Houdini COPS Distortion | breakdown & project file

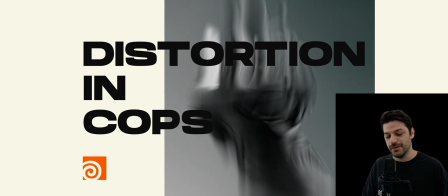0:00 Okay, so I want to talk a little bit about how I've been using COPS in Houdini.
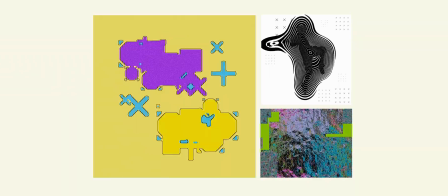0:04 I've been using it a lot in my personal work to push around UVs and masks to get interesting effects.
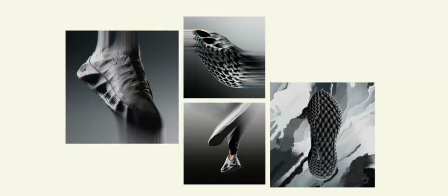0:10 And I've been bringing it into my work at Future Deluxe to add distortion to products.
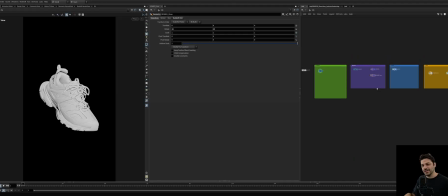0:18 So to dive into this project file, I'll link this down below, probably on my Gumroad or something, a stripped down version that doesn't use any outside models or textures. But really the only thing here is this shoe that I brought off of CG Trader that's really great.
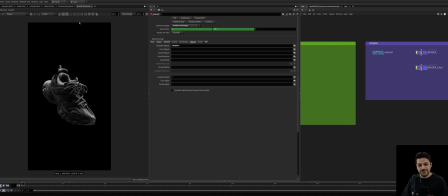0:34 So in this render, there's really just a couple lights.
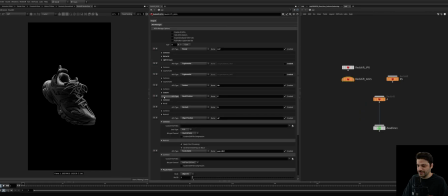0:40 And then we're turning on a few passes here, like the object position. I was using a puzzle mat, but we don't really need it. And the depth pass, which you can take it or leave it as well. We'll get into that later.
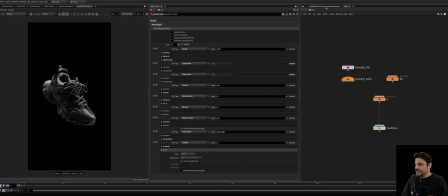0:55 But there's really nothing fancy going on here. So once we're in COPS,
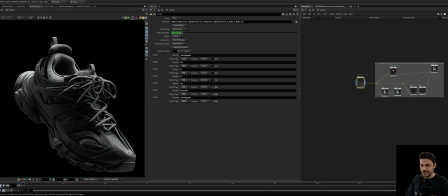1:05 we get this as our base render here.
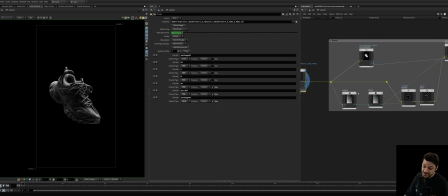1:12 All I'm doing first is just applying this background.
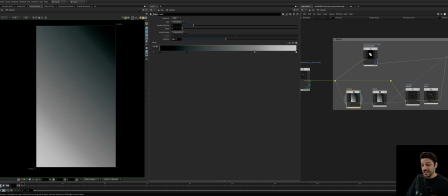1:15 I just wanted a little bit more flexibility of doing it in COPS rather than in render, to be able to change it after the fact.
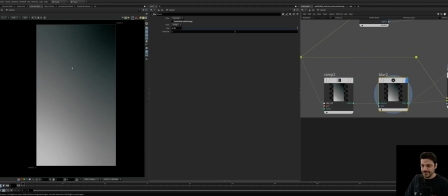1:23 So all we're doing is applying a ramp. I'm just blurring it slightly to get a little bit of a better gradient. When I'm merging it over,
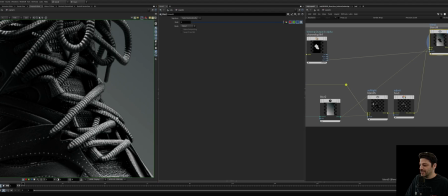1:31 I also like to do this operation of soft lighting the background onto the foreground.
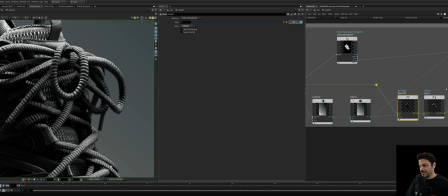1:40 What that means is, before we do this, the shoe has no color information.
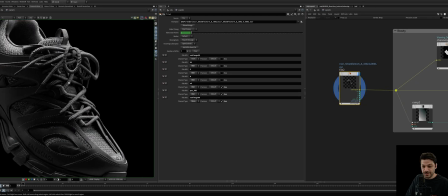1:47 It's just rendered in black and white. And the lights have no color either. So to get a little bit of influence from the background,
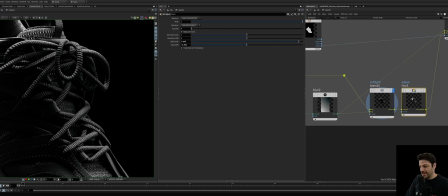1:55 I'm just soft lighting it over the top and then brightening it up slightly and adding some contrast.
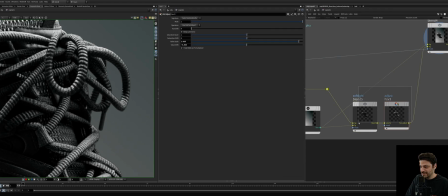2:04 So what that does for us, if I flip these on and off, is just putting it into that space.
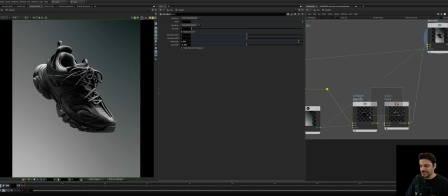2:13 It's not a huge change, but I find that stuff like this goes a long way towards making the scene feel a little bit more integrated.
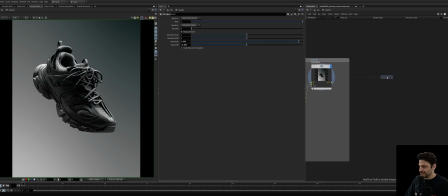2:23 But moving on to the distortion effect, if we just drop down distort, see what that does off the bat.
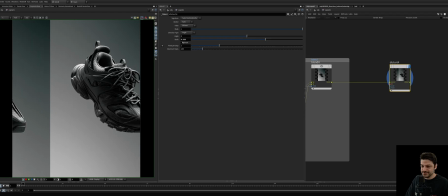2:33 If we increase the scale, it's just moving it over. And if we click streak, this is closer to the effect we want.
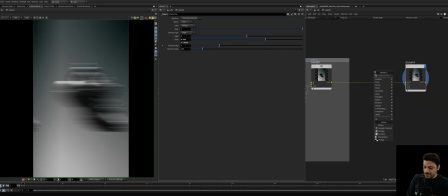2:39 It's just not in the right direction. So what I like to do is drop down a UV map,
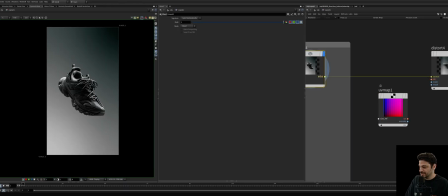2:46 and to get the same aspect ratio, I'll just drop the render into the size ref.
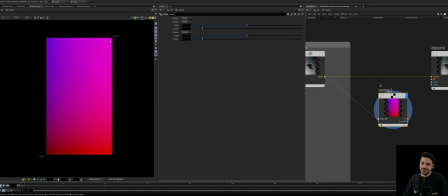2:53 And the way that COPS works is from 1 to negative 1. That's like the image space that everything sort of works in by default. So if we go to the distort node, this actually is going to work in our favor.
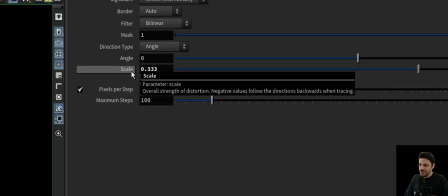3:07 Where if we look at like what the scale parameter is going to do, it says overall strength of distortion, negative values follow the directions backwards when tracing.
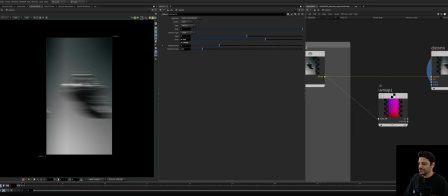3:17 So if I want to match that look from before, all I need is the vertical.
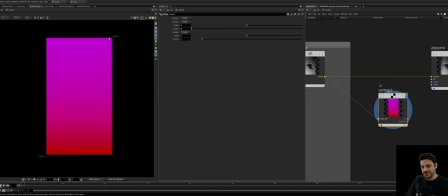3:20 So I can just get rid of the U cycles, and that just gives us our up and down, where the top is positive 1, the bottom is negative 1.
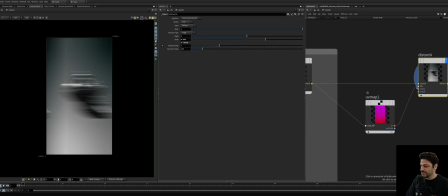3:28 So if I plug this into the UVs, we're starting to get somewhere.
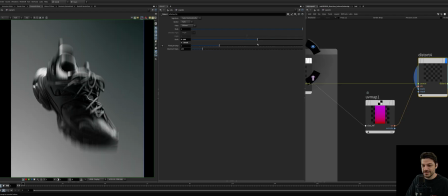3:36 Whereas I can stretch this image and from the center, it's starting to move in the directions we want.
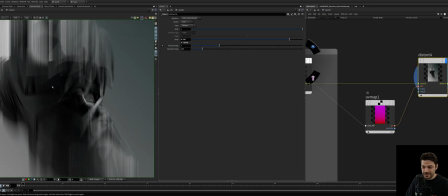3:42 But if I want to expand this area where things aren't getting distorted as much, we can go ahead and make a ramp.
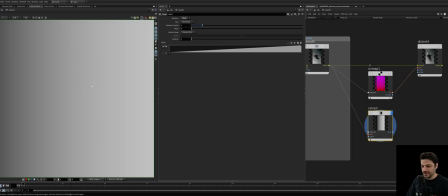3:51 We'll do the same size ref so that this gets into a 16:9 space.
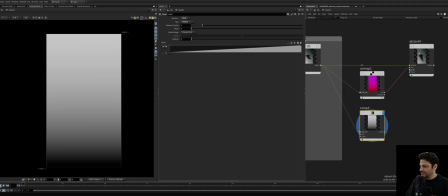3:58 We'll change this to vertical. And if we plug this into scale, it basically acts like a multiplier.